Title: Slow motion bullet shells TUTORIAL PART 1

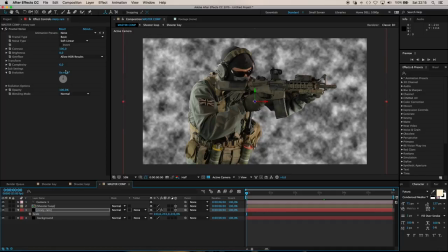So let's go ahead and animate this fractal noise so that it travels through frame as if wind is kind of blowing it along.
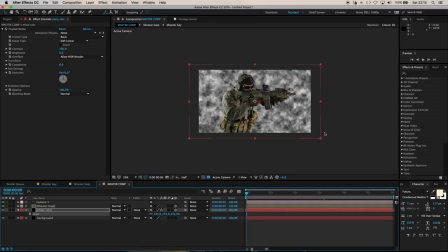So what I'll do is I'm just going to zoom out. We are working at half res here just to keep things nice and speedy. I'm going to come to my fractal noise controls here under transform for offset, and I'll keyframe it at frame 0. Also for my evolution, I will keyframe it at 0.
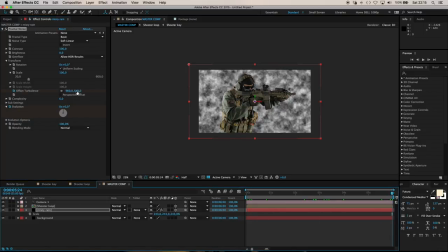Then I'm going to scrub ahead to the end of my comp, and I'm going to use the offset controls here just to shift it out a little bit until I can see that control point. Then I'm going to grab that control point and kind of drag it off to the right, and I'm going to drop it down. Like I said, as if wind and gravity is affecting this misty layer.
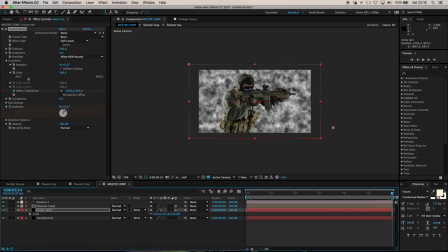And the evolution, I will say, go through, let's try sort of 4 revolutions.
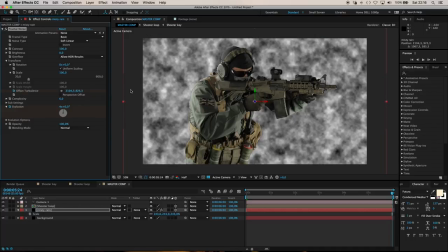I'm going to just zoom back in and let's do a RAM preview so you can see what we're getting.
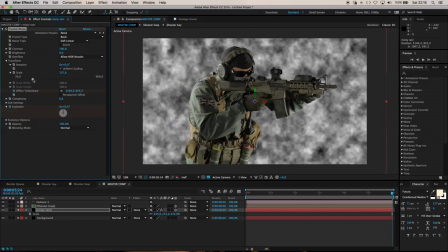Actually, last thing I'm going to do is just scale up this noise somewhere there,
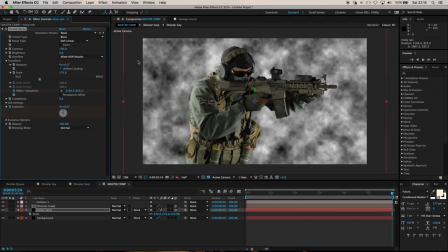I just think that kind of fits the scene better. So let's take a look at that. So there you have it.
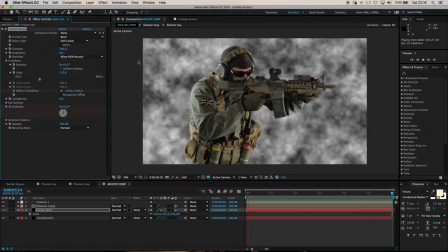There's our misty layer kind of blowing through the background. Perhaps the evolution's a bit quick, so I'll just tone that back.
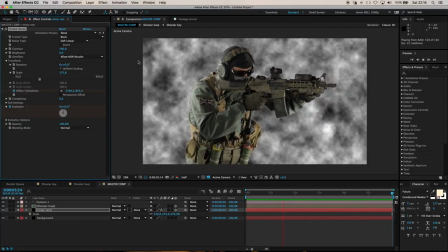But overall, I'm pretty happy with it. Remember, this is supposed to be a slow motion scene, hence the fact that the wind is moving so slowly through the frame.
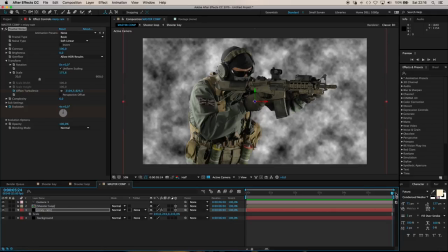But like I said, let's just tone that evolution down to probably half of what it is now.
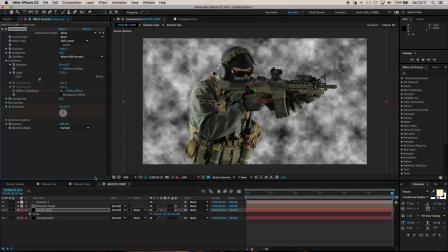So I'll just say 2 revolutions. Right, so let's go ahead and add our lights and our flares.
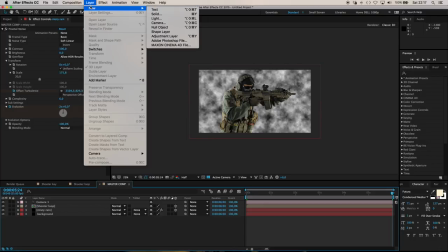So I'm going to come up here and go layer, new, light. I'm going to make it a point light.
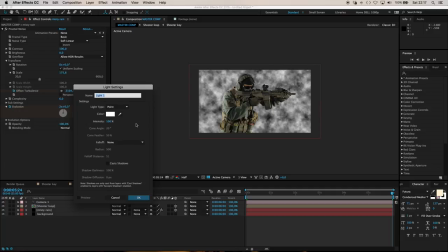For now, the intensity can be 100. And let's just say OK to that.
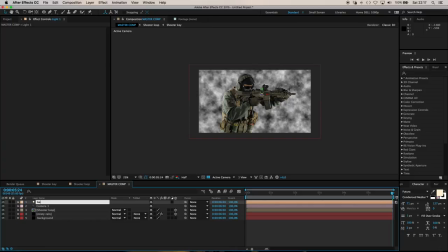I'm going to go ahead and rename this light. I'm going to call it back flare 1. And let's push this back in Z space. I'm going to go ahead and push it probably,
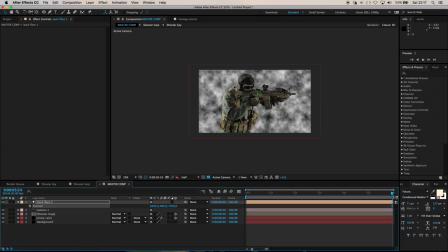1,500 pixels behind our shooter, just so that if there is a camera move, it feels like these flares are in the distance, they're in the background, they're not in the same plane as the shooter. I'm going to go ahead and slide it off here to the left, and I'm going to move it up in the y-axis,
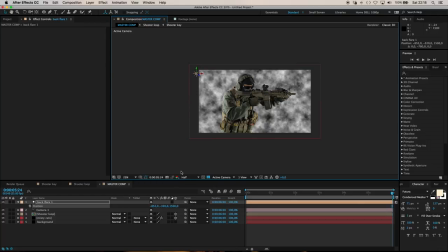so it's just off screen over here, and then I'm going to duplicate that flare. So it's now back flare 2, and I'm just going to drag it in the x-axis off to the right. And of course, it's not affecting any of these layers in our scene because I did disable that function.
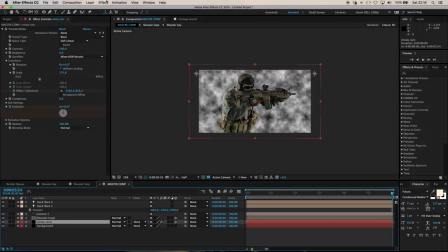So now on top of our misty rain layer, let's go ahead and add another black solid. I'm going to call this background flares.
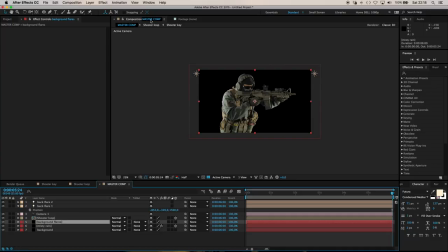No need to make this a 3D layer because we are going to apply Video Copilot Optical Flares to it and use the 3D function within Optical Flares.
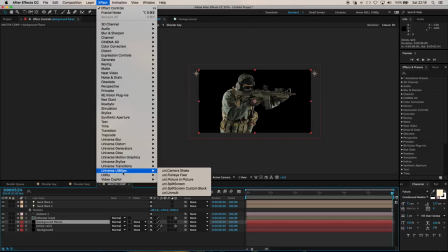So let's go Effect Video Copilot Optical Flares.
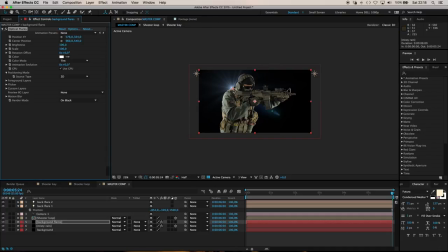So by default, we just get a flare in the middle here. What I'm going to say here is instead of source type 2D, I'm going to say track lights.
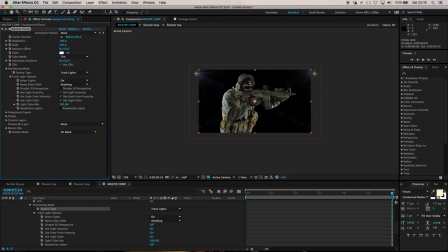And there you can see the flares have jumped to these two lights in the scene. What I want to do next is change the look of my flares.
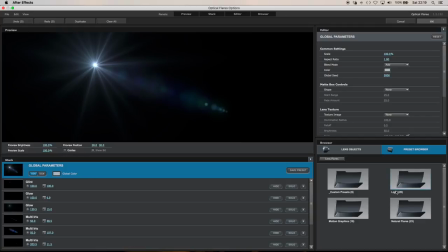So I want to come to options, and under the light presets, I'm going to choose probably this evening sun preset, or perhaps real sun, one of these nice softish kind of flares.
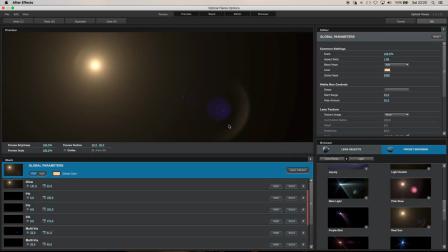Let's go for real sun. And what I might want to do is just at a later stage hide these lens reflections, but for now we'll say okay.
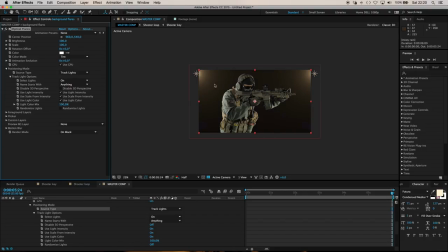And there you can see we've got these nice soft washy flares happening. And of course, what's great now is if I come to one of my 3D lights and I hit T to access its intensity,
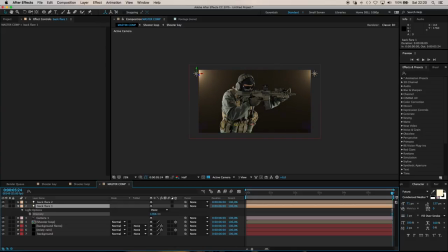you know, as I boost the intensity of the light, it boosts the intensity of the flare. So perhaps here we do want to create a bit of an imbalance.